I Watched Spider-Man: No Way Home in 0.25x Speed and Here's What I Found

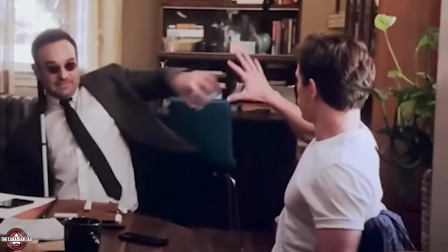[8:24]
But the fact that both Matt and Peter had a go at it, and Matt only caught it because he was near to it, again shows how much effort Marvel puts in writing a scene like this.
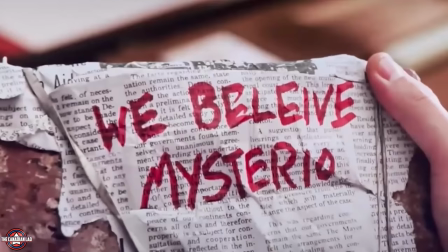[8:32]
Now this brick was of course thrown by an advocate of Mysterio, but it seems as though this particular Mysterio supporter doesn't know how to spell the word believe.
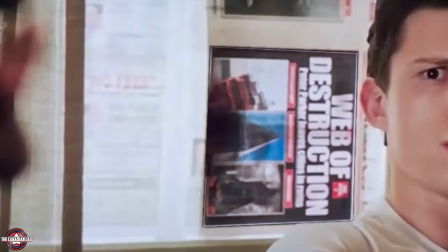[8:40]
Also notice how Peter and Aunt May are using the negative press against Peter and putting those newspapers up in the window.
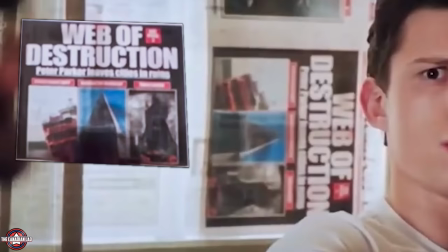[8:46]
This particular news talks about how Peter's webs are always the cause of massive destruction.
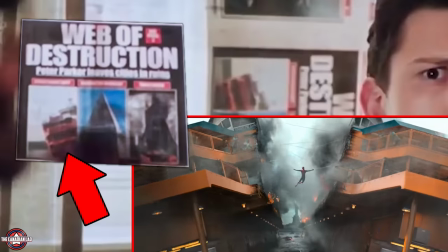[8:50]
It even has pictures of the ferry that Peter destroyed in Homecoming and the Washington Monument and the Tower Bridge in Far From Home.
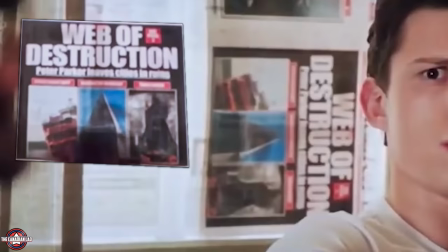[8:56]
In all three scenarios, Peter was trying to save lives, not destroy valuable public property.
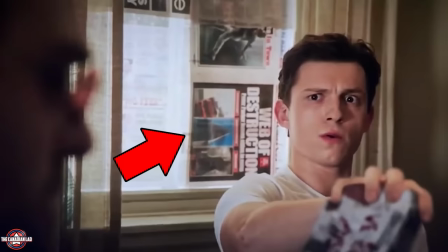[9:01]
Now another reason why Peter may be using bits of newspapers in his windows could be because this isn't the first time someone broke his window and threw something at his apartment. Maybe this glass is broken as well and this is their way to cover it.
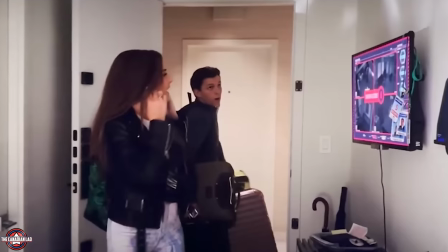[9:13]
Now as this place isn't safe anymore, they all move to Happy's apartment, and just as they enter, the alarm goes off, and Aunt May quickly presses a few buttons to deactivate it.
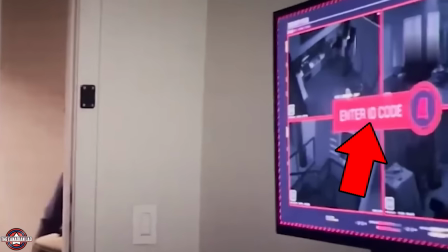[9:22]
Now notice the alarm system that Happy has was asking for a specific ID code, so you can't just input random numbers to deactivate it.
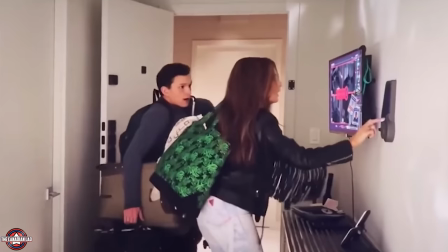[9:28]
The system has to have your ID. So the fact that Aunt May could disable it means she has her own ID to enter Happy's apartment, or maybe Happy is sharing his.
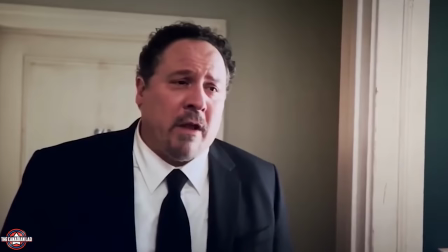[9:37]
I mean, who knows? This guy's crazy about May.
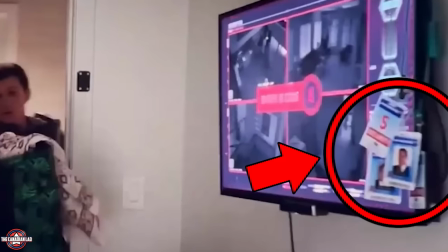[9:39]
Also notice how Happy has a bunch of other ID cards hanging right by the screen. which is a callback to his obsession with IDing everyone in Iron Man 3.
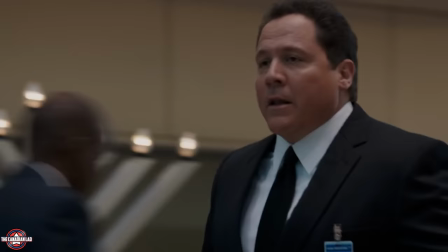[9:46] Badge, guys. I put a memo in the toilet. Come on.
Then we see Happy also has Dummy in his apartment.
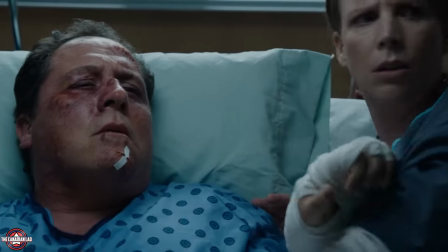[9:51]
Now here we can spot a DVD of Downton Abbey, which we learned was Happy's favorite show after Tony mentioned it in Iron Man 3.
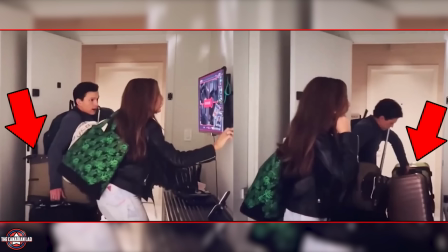[9:57]
And notice how many bags and luggage Peter is carrying all by himself, while Aunt May only has one backpack. I love subtle details like this that cleverly show us Peter's strength.
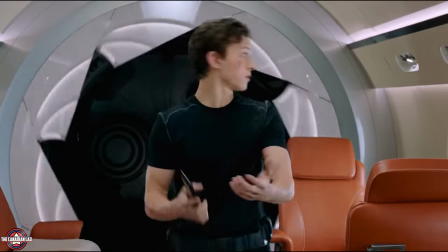[10:06]
Peter then finds out Happy also has possession of Tony Stark's fabricator, the machine that we saw at the back of the private jet, which Peter used to make his new suit.
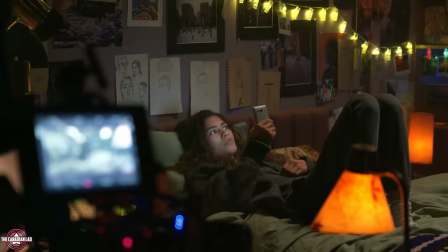[10:14]
Peter and MJ then FaceTime each other, and during that we get to see MJ's bedroom.
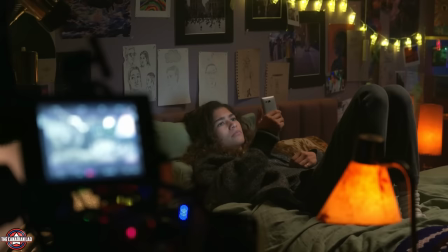[10:18]
Now even though I discovered almost all the details from MJ's room, but I'm gonna point them out again for the sake of giving this video its own identity.
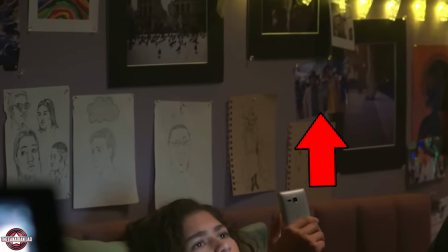[10:25]
She has a photo of herself, another photo with Ned, the same one that we saw in Peter's house,
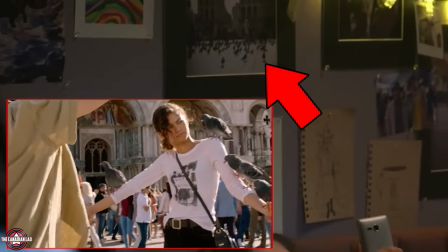[10:29]
and this picture is from Far From Home, where Brad Davis took this photo of MJ in Venice with a bunch of pigeons.
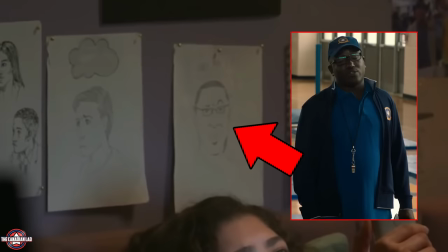[10:34]
And of course, there were sketches of Peter Parker and Coach Wilson that MJ made herself in Homecoming.
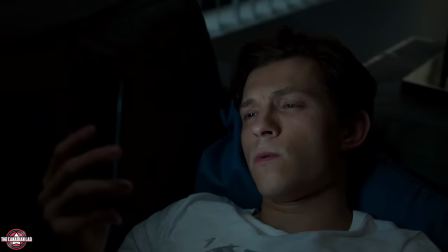[10:39]
MJ then asks Peter if he feels relieved now that the whole world knows he's Spider-Man.
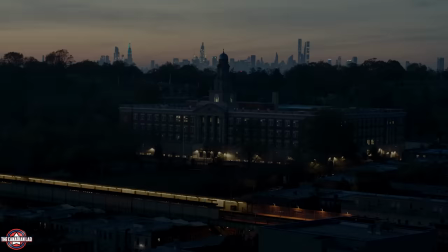[10:44]
We of course have seen it multiple times in the trailer already, but in the trailer, Peter replies back asking her, what do you mean?
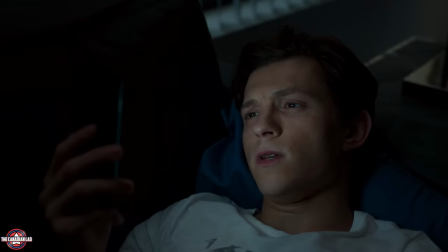[10:50] Does any part of you feel relieved about all this? What do you mean?
However, in the movie, Peter doesn't say what do you mean.
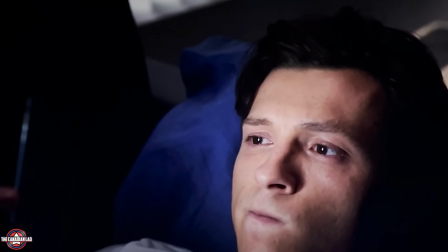[10:55]
He just stays quiet for a few seconds and thinks about what to answer.
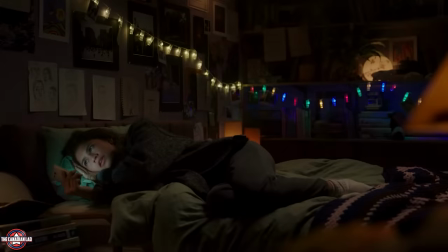[10:59]
Now, this may not seem like a significant detail, but let me tell you it is, because the trailer version makes it seem like Peter and MJ are not on the same page in that conversation.
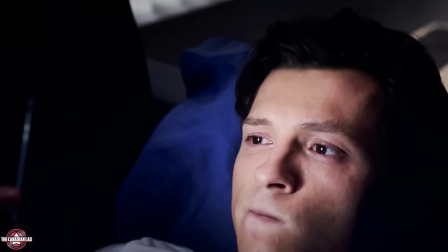[11:07]
But in the movie, they both know what they're talking about.
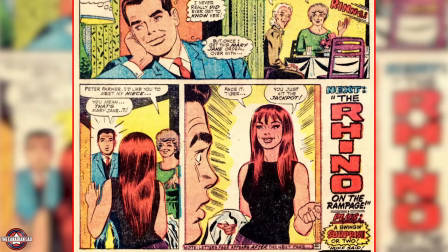[11:10]
Then we see Betty Brant hosting the Midtown News, and she says, go get him, Tiger, which of course is the nickname MJ had for Peter Parker in the comics, and in Sam Raimi's Spider-Man 2.
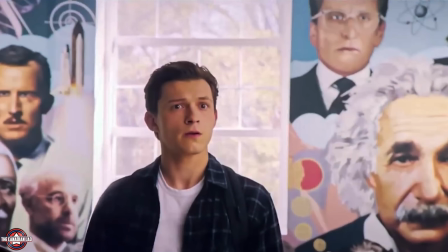[11:19]
Now, Peter's school has a mural with the greatest inventors of the world.
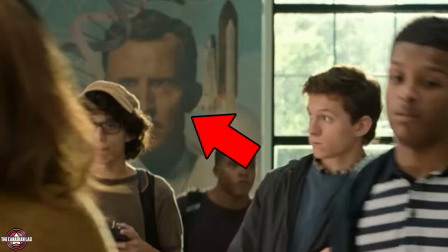[11:22]
Previously in Homecoming, we only saw Howard Stark from the MCU, but now they have added more characters within the universe in the mural.
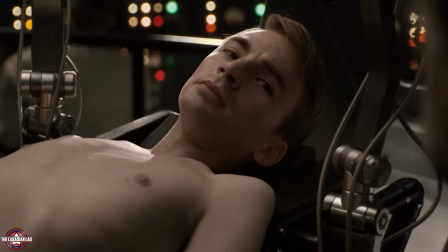[11:28]
It has Abraham Erskine, the scientist who turned Steve Rogers into Captain America, and it also has Hank Pym just above Einstein.
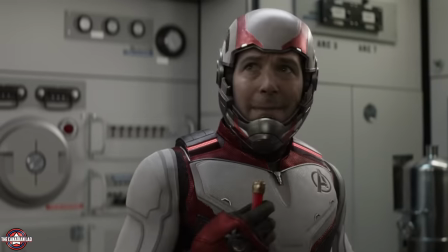[11:35]
I mean, they had to, right? Hank Pym's Pym particle basically allowed the Avengers to go back in time and reverse Thanos' snap.
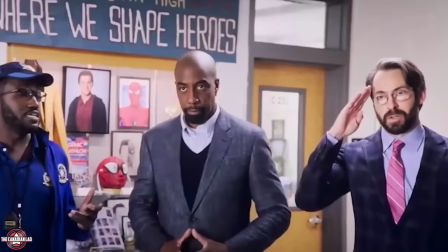[11:41]
Mr. Harrington, Mr. Dell, and Coach Wilson then all welcome Peter back at school, and Mr. Harrington even prepared a little something to welcome Peter with.
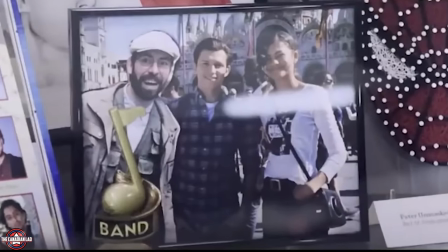[11:49]
Notice he even photoshopped himself in a photo of MJ and Peter.
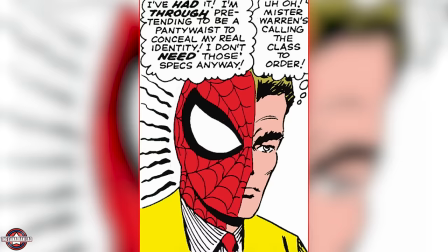[11:52]
But notice he has a sketch which is half Peter Parker and half Spider-Man, just like in the comics, which John Watts follows all the way through to the end credits.
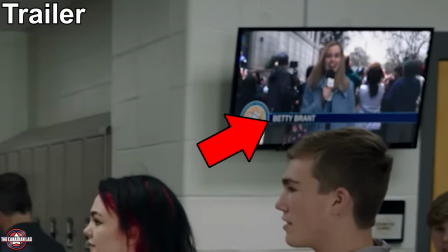[11:59]
And this TV screen, which previously showed Betty Brant, has now been replaced with some other footage,
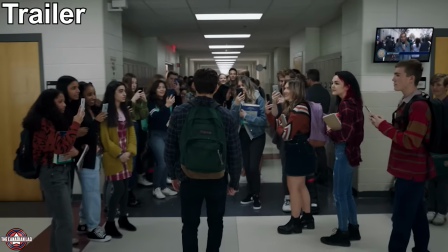[12:04]
meaning Marvel and Sony wanted to show in the trailer itself that the character of Betty Brant will be in this film.
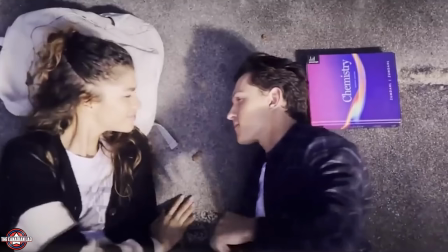[12:10]
Cut to the rooftop, which is Peter's happy place. He feels at peace over here, far away from everyone else and all the chaos.
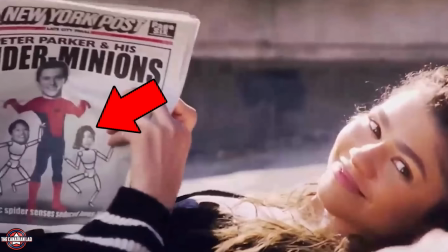[12:16]
Now, the article that MJ is reading here frames both Ned and MJ for being accomplices in Peter's crimes.
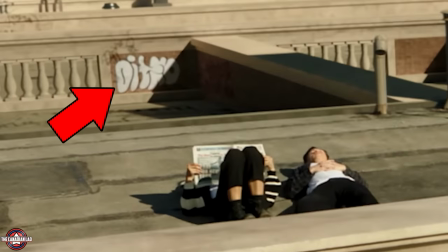[12:21]
Also, notice this graffiti on the wall behind Peter and MJ. It says Ditko.
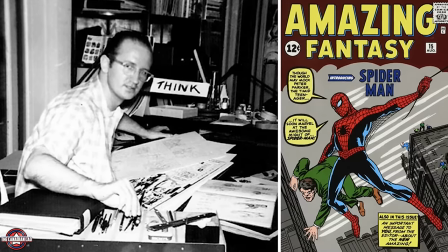[12:25]
Now, Steve Ditko co-created both Spider-Man and Doctor Strange, and now they're finally in a solo movie together.